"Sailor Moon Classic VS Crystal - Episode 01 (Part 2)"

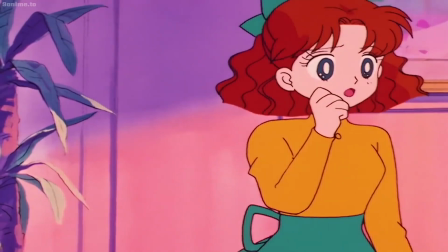739s
You see all of these people systematically passing out around you. You don't know what's causing it, and you don't know if you're gonna pass out next.
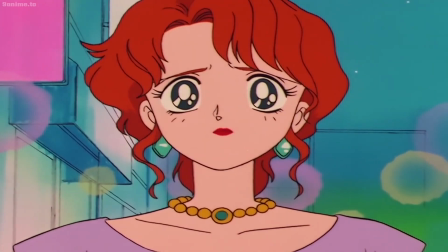747s
Naturally, you call to your mother. She'll know what to do, she always does. But her back is turned to you as she chuckles darkly to herself.
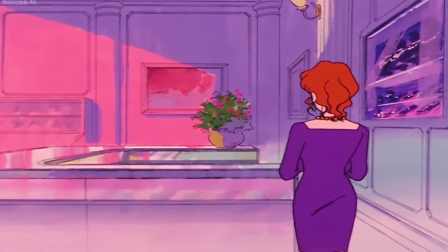755s
She mutters something about gathering a lot of energy, and she's clearly satisfied with this horrible turn of events. You call out to her again, and she giggles sinisterly as she turns her head
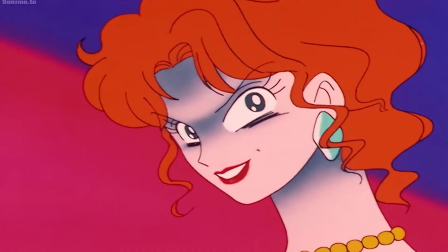766s
180 degrees to pierce into your eyes with a cold stare, a wicked smile adorning her face.
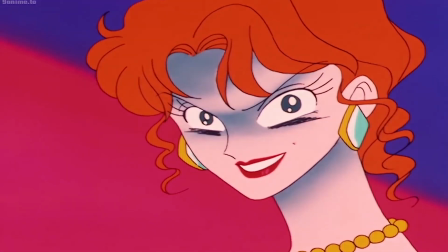773s
The sight of your beloved mother, twisted and contorted into a ghastly sneer, causes a weak gasp to reflexively leap out of your throat.
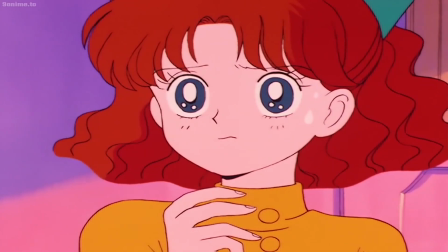781s
Immediately you regret this and clamp your hands over your mouth in a feeble attempt to hide your presence from this dark reflection of your mother.
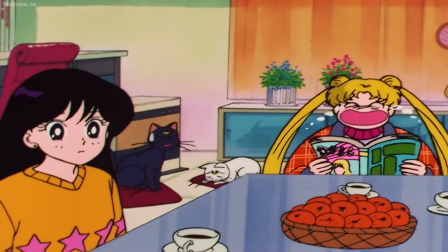789s
Doesn't that sound like a scene straight out of a teenage horror book?
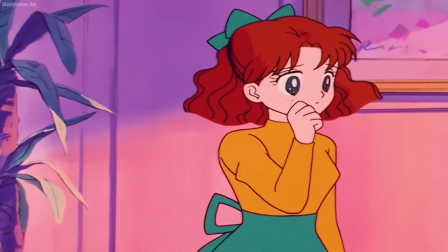793s
Whether it scares you or not, you have to admit this is great tension and can convince you to take the story seriously.
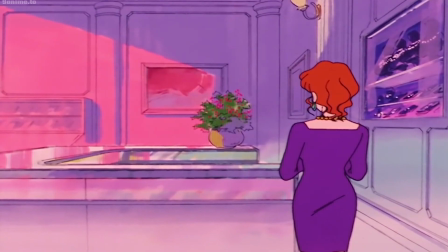800s
Naru is in genuine danger, and this scene makes you feel that danger,
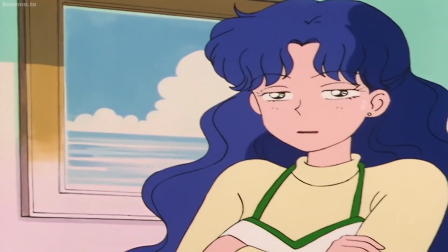805s
which is more than I can say for the Crystal counterpart of this scene.
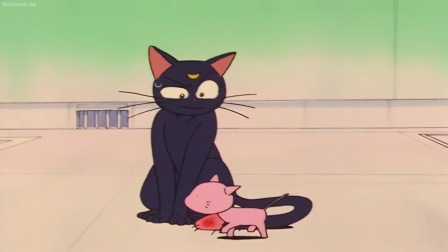810s
Crystal had the brilliant idea to downplay every moment of horror or creepiness in the story,
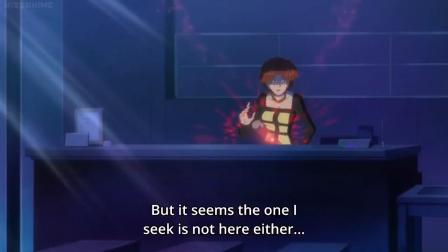816s
in favor of unnecessary exposition and a quick flash of sharp teeth.
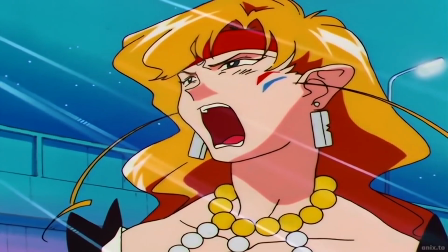821s
Awesome. Once again,
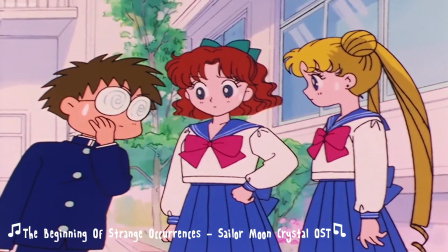823s
the pacing and lack of a unique style is really hampering the portrayal of building tension and reaching climaxes and reveals.
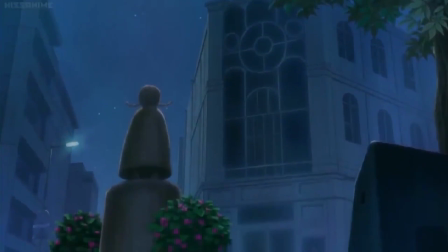831s
First, we get Tuxedo Kamen returning to the jewelry store for some reason.
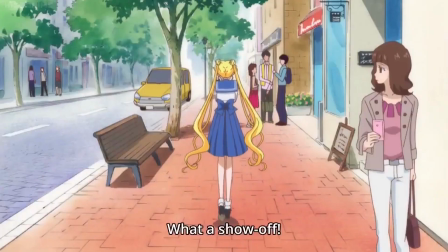836s
Didn't he walk in there after Usagi left to find the Phantom Silver Crystal?
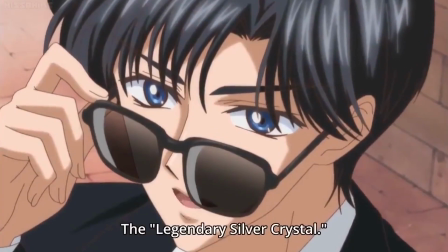841s
He actually said out loud that he was going to look for it in there, and there was a massive sale going on at the time.
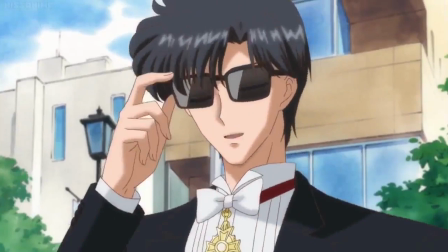848s
Why wouldn't he just look around and determine, oh well, looks like it's not here either, darn, on to the next jewelry store, or something?
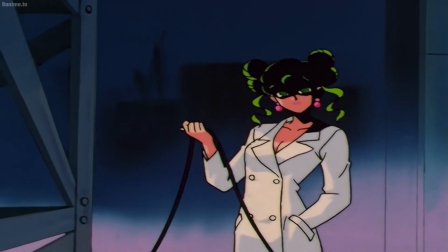855s
Why is he here right now? Way to absolutely kill the hype for his first appearance, by the way, you morons.
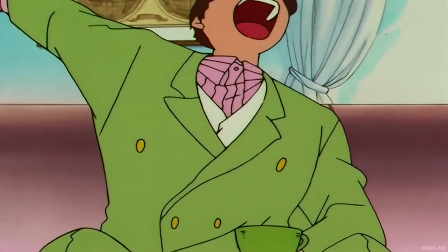862s
He's just lurking in the shadows, staring at a fucking jewelry store like an edgy loser stalker?
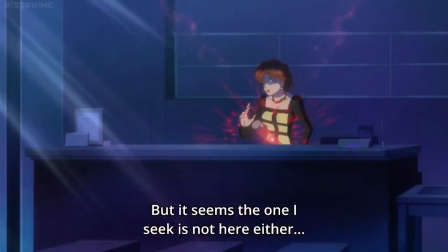868s
What a joke. And why is the Youma saying it seems the one she's seeking isn't there?
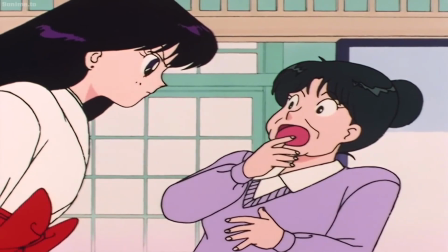874s
Wouldn't you have already determined that before you began the clearance sale bullshit?
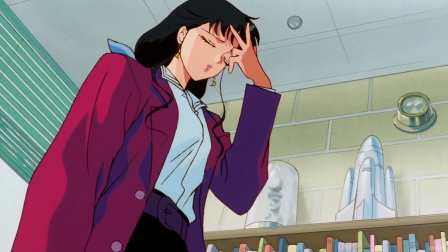879s
Why are you so incompetent and confusing, you sickly potato?
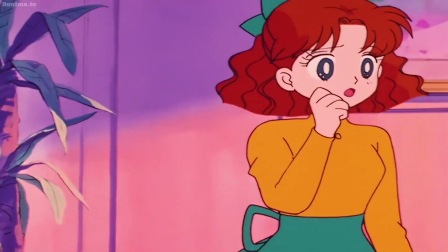884s
Okay, back to classic. Look at this buildup of tension. This gloriously spooky raising of the stakes.
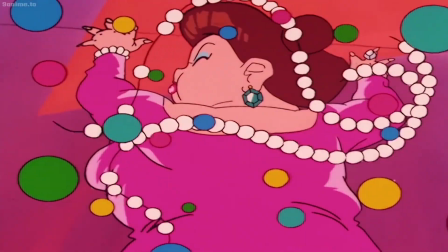890s
The people aren't at home passing out, they're right there, falling out right in front of Naru, who's completely panicked and unsure of what's happening.
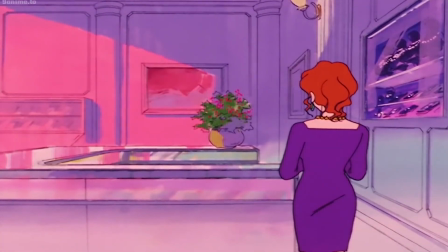899s
All of this as the Youma is standing in a corner, laughing darkly to herself, muttering under her breath, pleased with the situation.
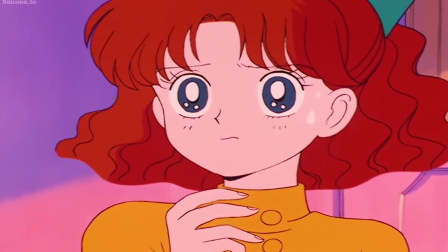907s
Naru's understandably creeped out and confused without even seeing her mother's face.
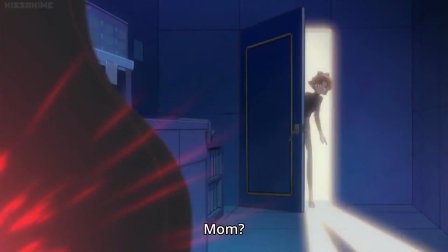912s
She can tell there's something seriously wrong here. Without the shadowy atmosphere and dramatic lighting, the tone of the scene is clear.
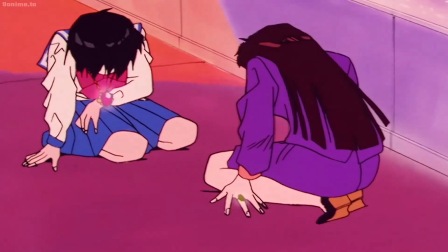921s
It's not relying on lazy plays at horror, it's just creating horror in its own style.
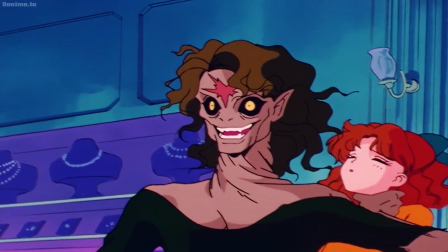927s
The stereotypical horror elements are icing on the cake, and it works
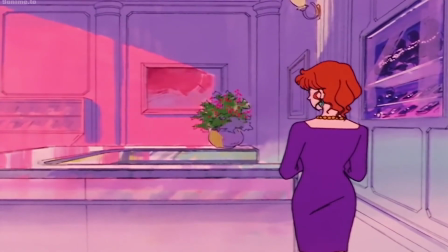932s
magnificently when we get that slow turn followed by the musical cue.
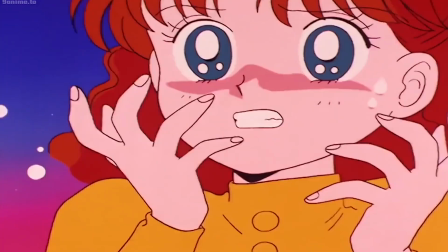937s
Naru's reaction is impactful and perfect, a horrified gasp before she clamps her hands over her mouth instinctually,
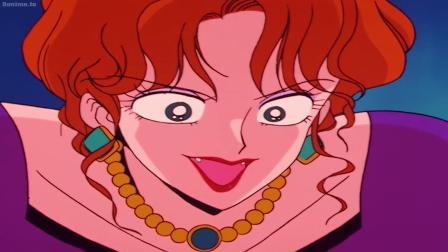945s
shuddering and shaking in fear of whatever has stolen her mother's face and is about to kill her.
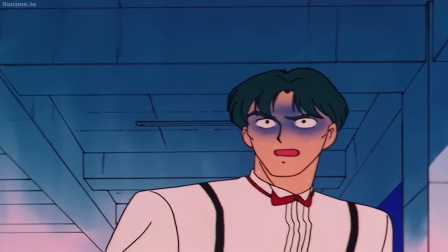951s
It's dramatic, it's horrifying, and it's so very effective.
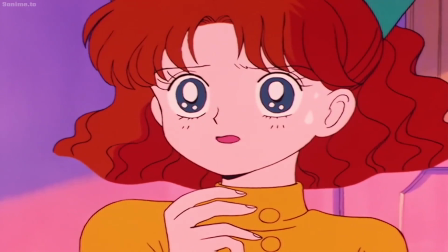956s
Again, you really can feel like Naru in this scene due to all the work that was put into crafting this moment.
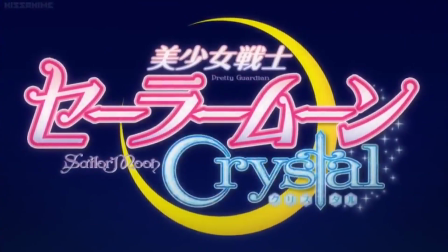964s
But Crystal decided to forego that in favor of exposition,
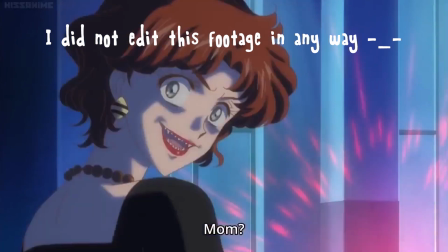969s
edgy idiot Tuxedo Kamen, and a quick flash of sharp teeth with a pathetic Naru reaction on top of it.